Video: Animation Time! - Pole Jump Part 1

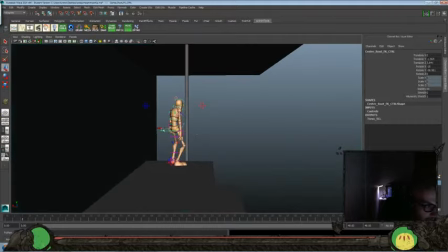I think that's an okay pose to start with. Maybe push the hips over a little bit that way.
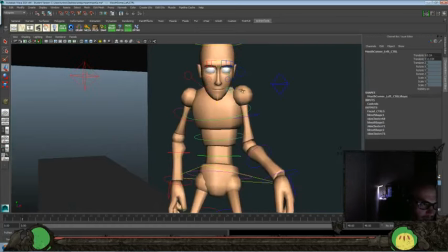And let's start with a little more of an interesting facial pose here.
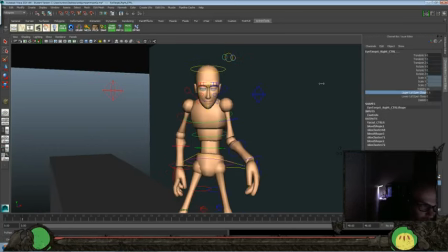Again, I'm not going to get too much into doing all this,
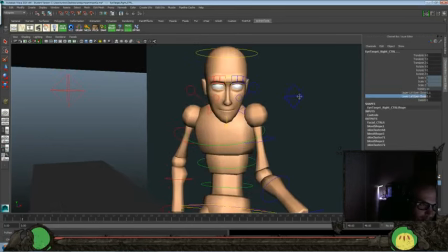but I always try to start with a more... something that's not the default kind of t-pose facial pose either, even if I'm not doing really a facial pass here. I think this guy should be more optimistic, though.
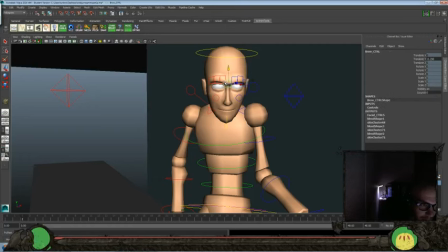Kind of more adventurous kind of spirit. So let's go ahead and put that up. A
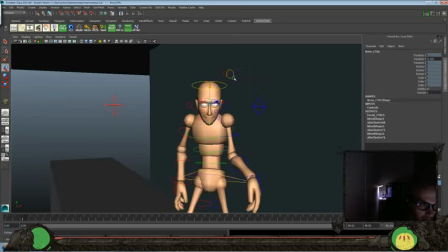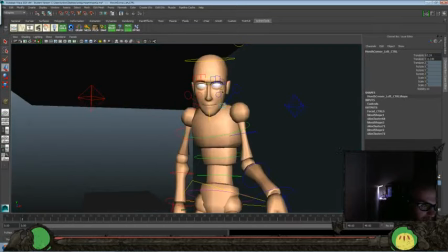little bit puffier cheeks on this one.
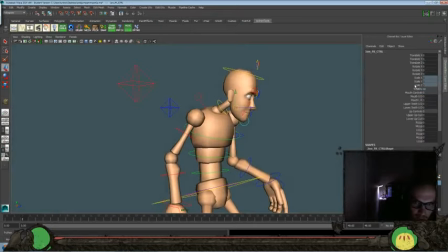Just something that kind of gives him a little bit of a different personality or feel than our character from the last one. It doesn't have to be. I mean, obviously it's pretty close to the same character, but if
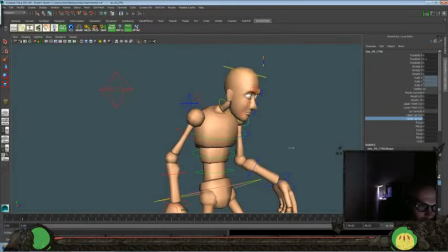we can do little things to tweak it, that's going to make it more interesting. Give it a little bit different personality here.
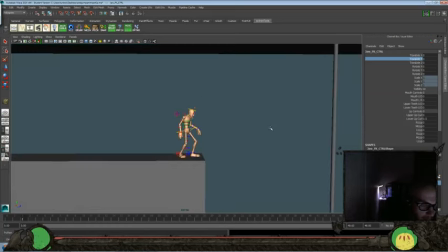Okay, so I think that's okay for our start pose to go with here. That silhouette works pretty well. So we'll go ahead and grab everything.
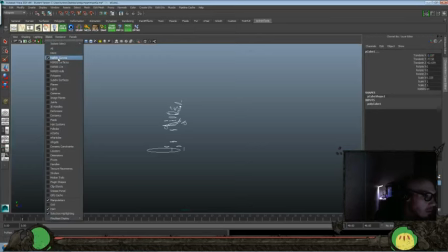We'll make sure that we turn everything off except for our nerve curves, our nerve surfaces, and our polygons.
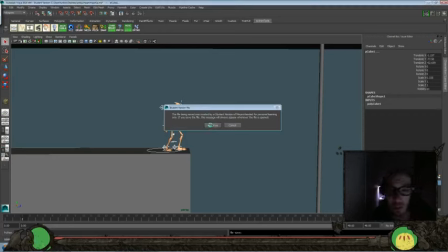Go ahead and save our file one more time. remember it's always good to save multiple versions and to save often go ahead and grab everything here and we'll set our first key and
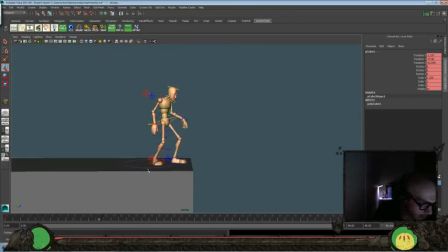this is just going to be really like a posing pass for what we'll be looking at we'll
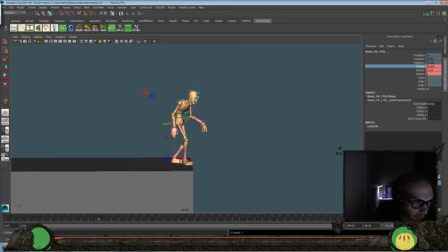just kind of get our key poses in so we can look down a little bit there
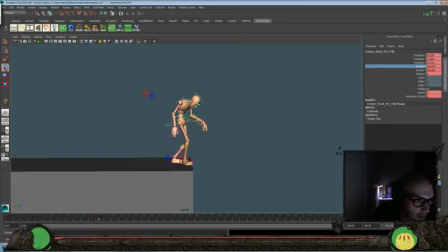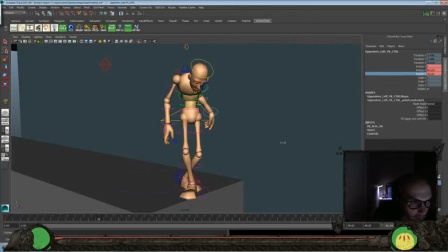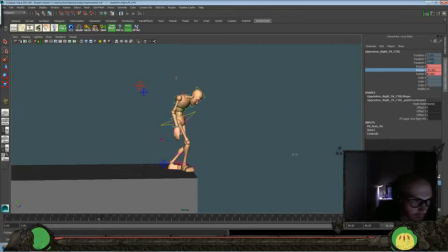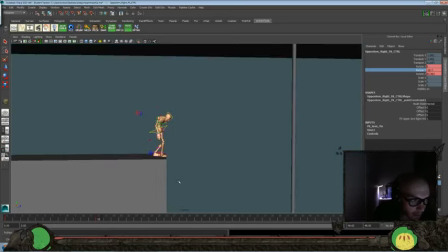so we get it really looking down there kind
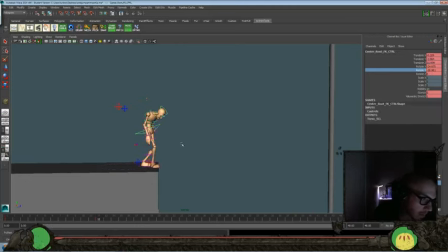of a silhouette working
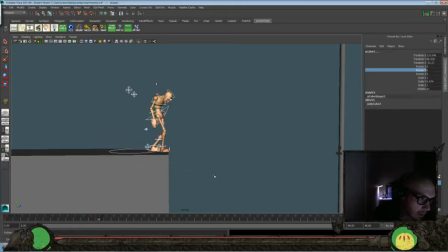and again this isn't really our timing stuff. We're just kind of building in our main posing.
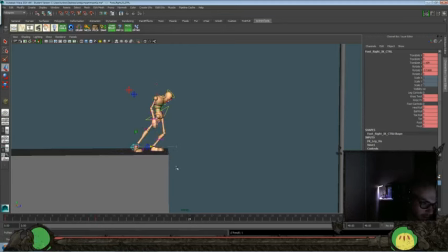And then I'll push that back because it'll take a couple steps back. This back. I'm going to want to rotate that up a little bit more.